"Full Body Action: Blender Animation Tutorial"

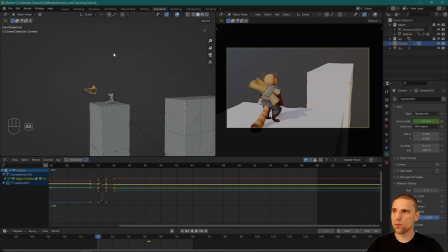And let's go ahead and add a little bit of a camera move, and then we can start blocking our character. I to insert a key, coming over here, frame 32, and I'm just going to pull it up just a little bit.
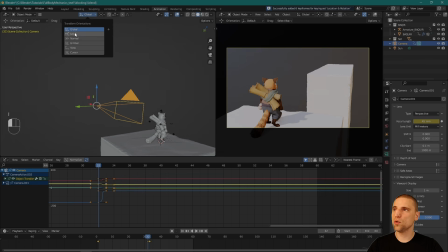Insert a key, and I'm also going to pan down while I crane up. Just a little bit. Insert a key, I might go back to the beginning and also just pushing closer to our character.
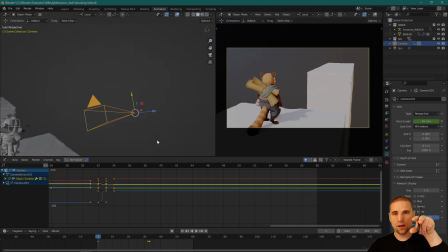So what that camera move is doing is not only craning up and panning down, but I'm also pulling out. Adding more than one direction on a camera move can help with depth. So that's what I'm doing there by pulling that camera back as well. With the camera selected, I'm going to hit A, select my keyframes, period numpad, just frame for it.
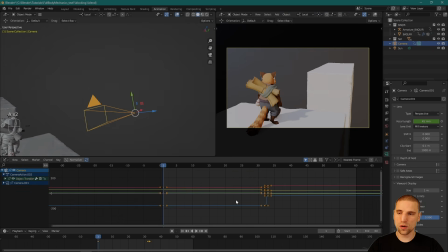A to select all my keyframes in here. And I'm going to go V and make that vector, make that linear.
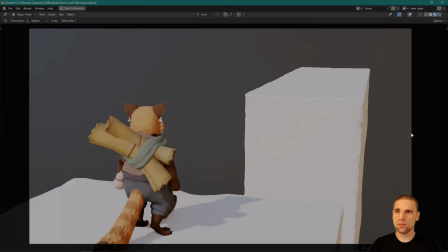So let's go ahead and watch that now. Cool. So we see the gap a little more, and it could probably use another 8 frames.
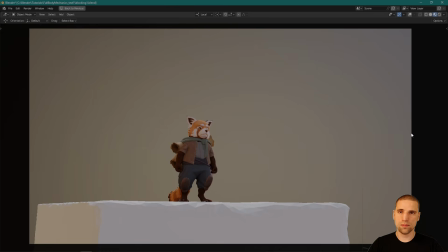Just so the shot doesn't cut too quickly, but I'll leave it for now.
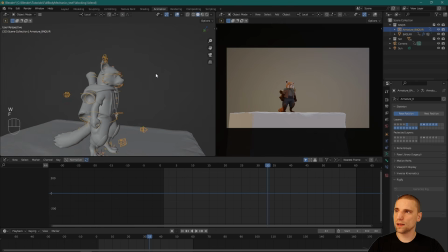Let's start blocking our character. I'm going to select the rig, Control Tab. I'm in pose mode now. A to select all. So when we cut to a new shot, typically you want to give about 8 frames, 1/3 of a second,
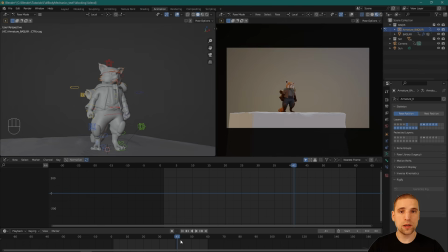just so the viewer has enough time to gather new information, and then we can start presenting additional information on top of that. So we cut to this new shot on frame 33 here. I'm going to give 6 to 8 frames of nothing.
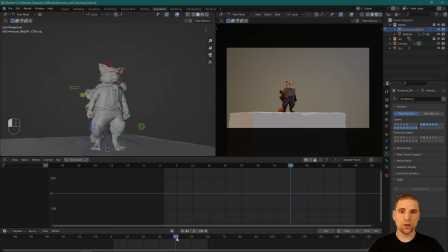There might be a little camera drift or whatever, but in terms of movement on the character, I'm going to give a little pause and then start my animation. Okay, so I'm going to start maybe on frame 39. I'm going to lay a key there. I to insert a key. Okay, I've selected the character's Rudolph.
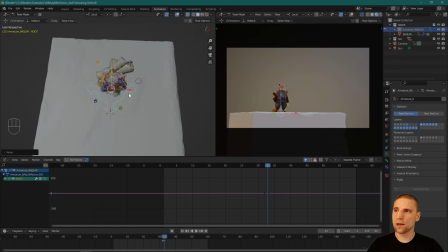I'm just going to pull him back a little and maybe a little more screen left. Really giving myself more screen real estate to play with. And I might have a little bit of a camera pull out, maybe a pan as the action happens.
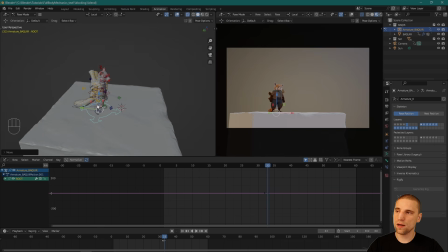I'm not sure yet. But just giving myself enough distance here that I can imagine a little antic back, kind of a big little leap forward, a big anticipation here, and then that stretch forward.
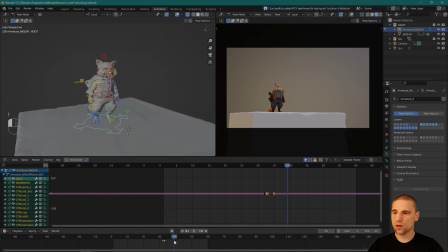Insert a key, and let's start posing. So I'm going to go to frame 39, insert a key again. So all this is frame 33 is a keyframe. It's just a physical change in location from the move all, or on the move all. And now this is a hold. And now I'm going to start that anticipation.
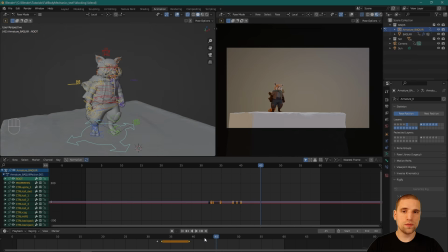So I'm on frame 39. Typically, a move is either 6 frames, 8 frames, 10 frames, 12 frames. I keep my keyframes evenly spaced. So for this antic, let's go 8 frames here.
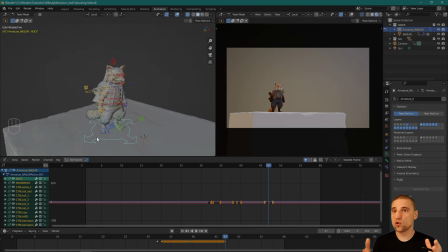Insert a key. And now I'm going to start to affect this pose. And really what the pose change is, he's standing here, observing, and he's just going to come back a little bit. Building that tension, so then we can go in the direction we want.
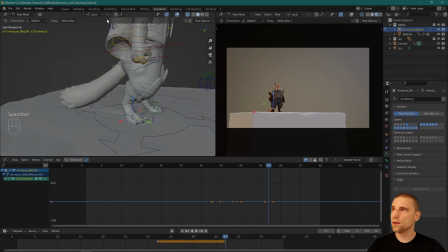So let's do that together. I'm going to pull this leg back. And we're just going to start posing that idea. And at the beginning, I think moving quickly, just to see if your idea is working, is better.
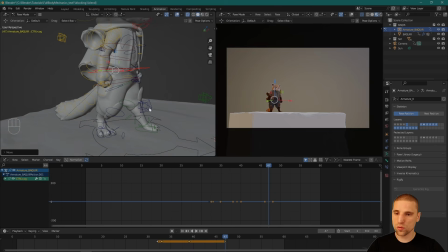So I'm not going to spend too much time on each pose, and then I'm going to see how it plays together, and then I'm going to go back, refine the pose, and then refine the timing and everything else. So here's that antic back, nice and simple for now.
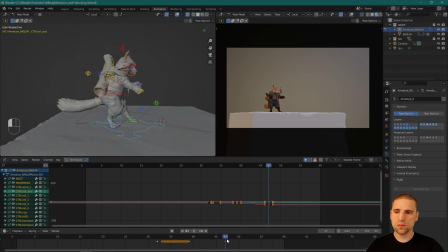I'm going to spend more time on this second pose here, but let's keep going. Let's keep going and seeing if our idea is working. So we're going from one idea, one pose.
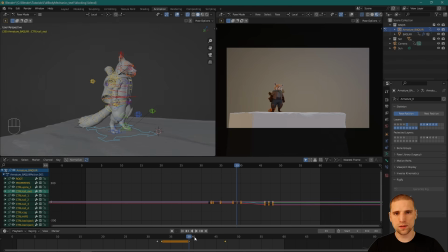I like to call my poses typically ideas, or even my framings ideas, because what I'm doing when I'm saying an idea is I'm communicating something to the audience. This pose, this framing is an idea. By moving my pose, by changing the pose, I'm inserting a new idea.